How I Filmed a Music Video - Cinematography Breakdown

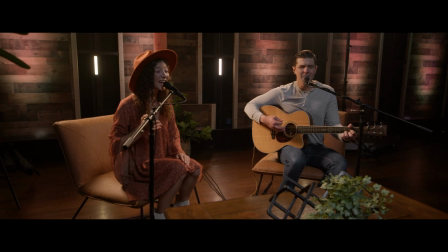[0:00]
Today I'm going to share with you guys some behind the scenes footage of a really cool music video that I had the privilege of filming for a couple very talented artists.
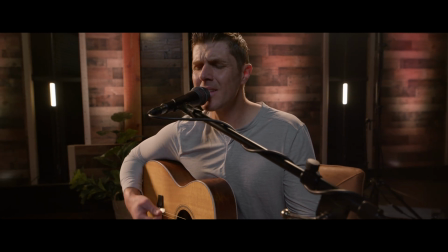[0:08]
I'm going to show you guys how I lit the scene, my camera setup, as well as some of the techniques that I use to help create depth within the image.
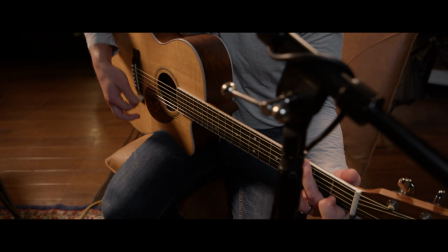[0:16]
Now I encourage you guys, go check out the full music video. I will leave a link down in the description for you below, as well as links for all the gear that I used in the making of the video.
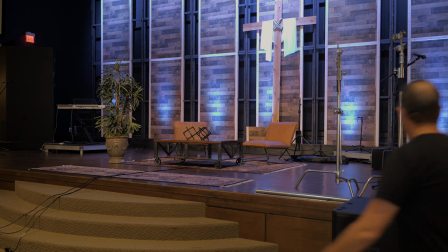[0:28]
Ready? Let's check it out. To start out, this was filmed on a worship center stage at a church.
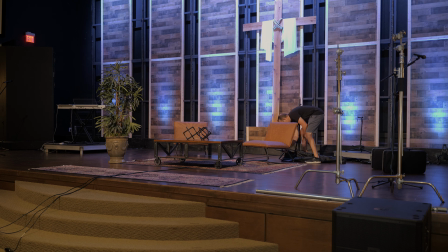[0:35]
We cleared out most of the stage, and since the stage already had some really cool texture with the wood paneling in the background,
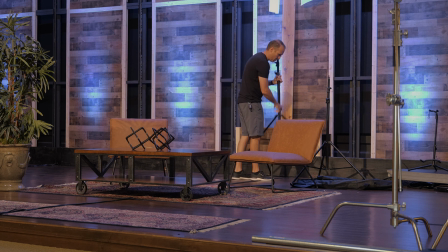[0:42]
I just grabbed a couple chairs and a table that they had in the green room that kind of matched the warm tone, the warm vibe that I was going for, and we placed those right in the center of the stage on a pretty cool looking rug. Now, just as a side note, this is where it is important to do a location scout, of course, whenever possible, but I already knew what I was up against, and so I was able to plan out most of the scene long before the shoot ever began.
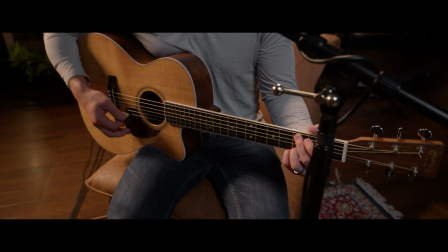[1:07]
Next, I set up my main key lights, which for this setup, I wanted to go with a reverse key light for a bit of a moodier look.
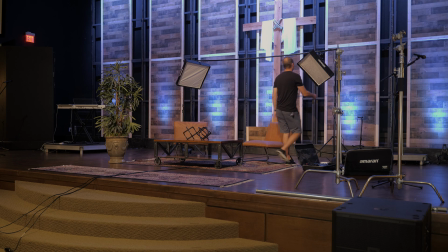[1:14]
The key lights that I used were two Aperture Amaran F22X flexible matte lights. These lights have great color accuracy and have quite a bit of output for their size.
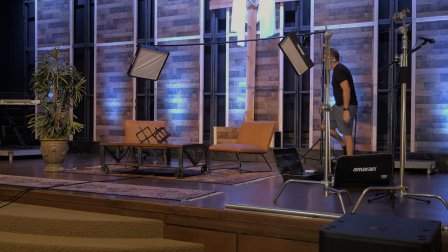[1:26]
Originally, I was gonna mount these lights to the tubing at the back of the stage to avoid stands within the shot, but I didn't have the right super clamps, and the clamps that I did have, I just didn't trust to put those lights up there.
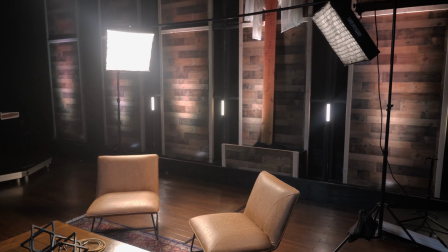[1:38]
So I actually used a portable backdrop frame to hold the lights.
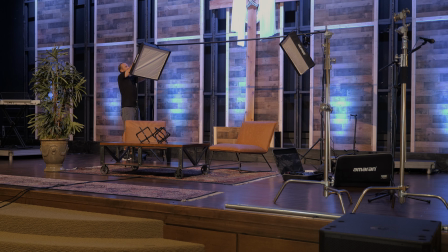[1:42]
They worked out pretty well. They weren't too distracting at all since the stands were black, but that's another great advantage to these lights. They're pretty lightweight, and so I can mount them to something like a portable backdrop stand and not have to worry about them falling over or getting knocked over very easily because they're so lightweight.
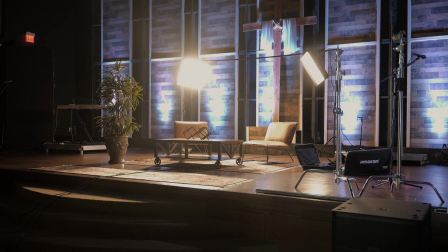[2:00]
But once I got my key light set up, I had them turn off all the house lights and the stage lights except for the par lights that were hitting the wood paneling in the back.
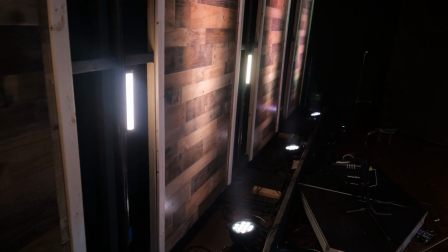[2:09]
Those, we did our best to dial them into about 3200 degrees Kelvin.
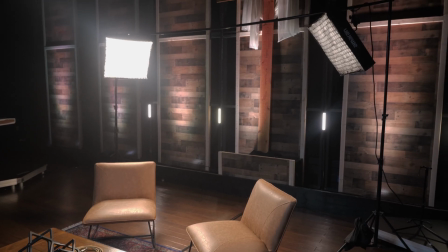[2:13]
They're RGB lights, so they didn't have a Kelvin setting, but I think we dialed it in pretty well. Then I took a few of these little 12-inch tube lights by YC Onion,
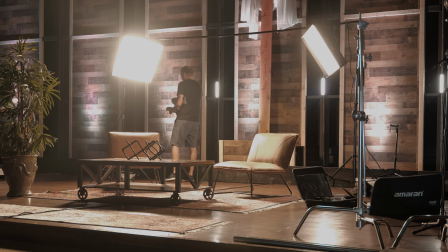[2:24]
and I just stuck them to the metal pipes at the back of the stage and set these to 3200 degrees as well,
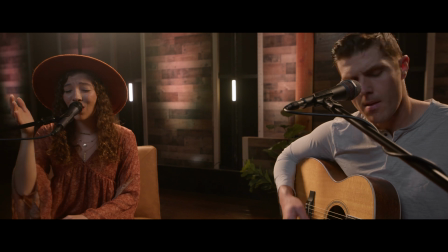[2:31]
just to add a bit more interest to the scene. Now, I'm a big fan of these tube lights for several reasons. For one, they're fairly color accurate for their price point. I don't say that lightly. I do test my lights with a Sekonic C800 spectrometer, but they're full RGB. But what the big benefit of these lights is to me is that they run off of 18650 batteries, which I have a ton of these. Now this is huge to me because most of these 12-inch lights at full output are going to give you about an hour to 2 hours of runtime, and then you've either got to figure out a way to charge them or hook them up to some external power source. Now if you take a while to set up your scene and then you do an extended take, that can become an issue. Where these, all I have to do is simply swap out the battery and I'm good to go, and if I have enough of them I can run indefinitely. But these lights are great and I highly recommend them. Bet you guys thought that was my key light, didn't you?
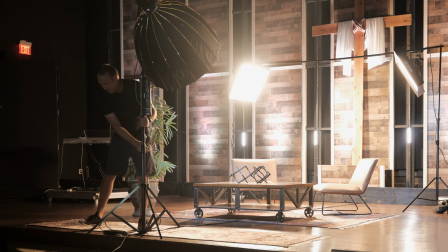[3:35]
Next, I set up my fill light, which was a Godox VL300 with a 32-inch glow parabolic softbox.
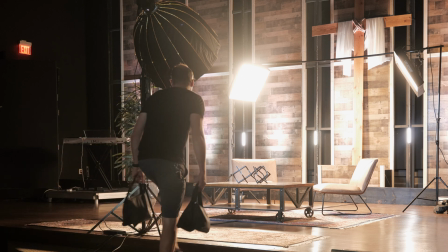[3:43]
And I set that light to, or I should say it's a daylight light, which is set to 5600.
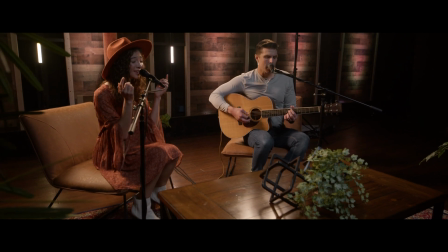[3:48]
Now this gives me a bit of color contrast and helps push those cool tones into the shadows.
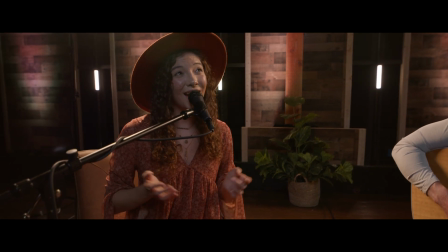[3:54]
And it also gave me a pretty cool catch light within the talent's eyes.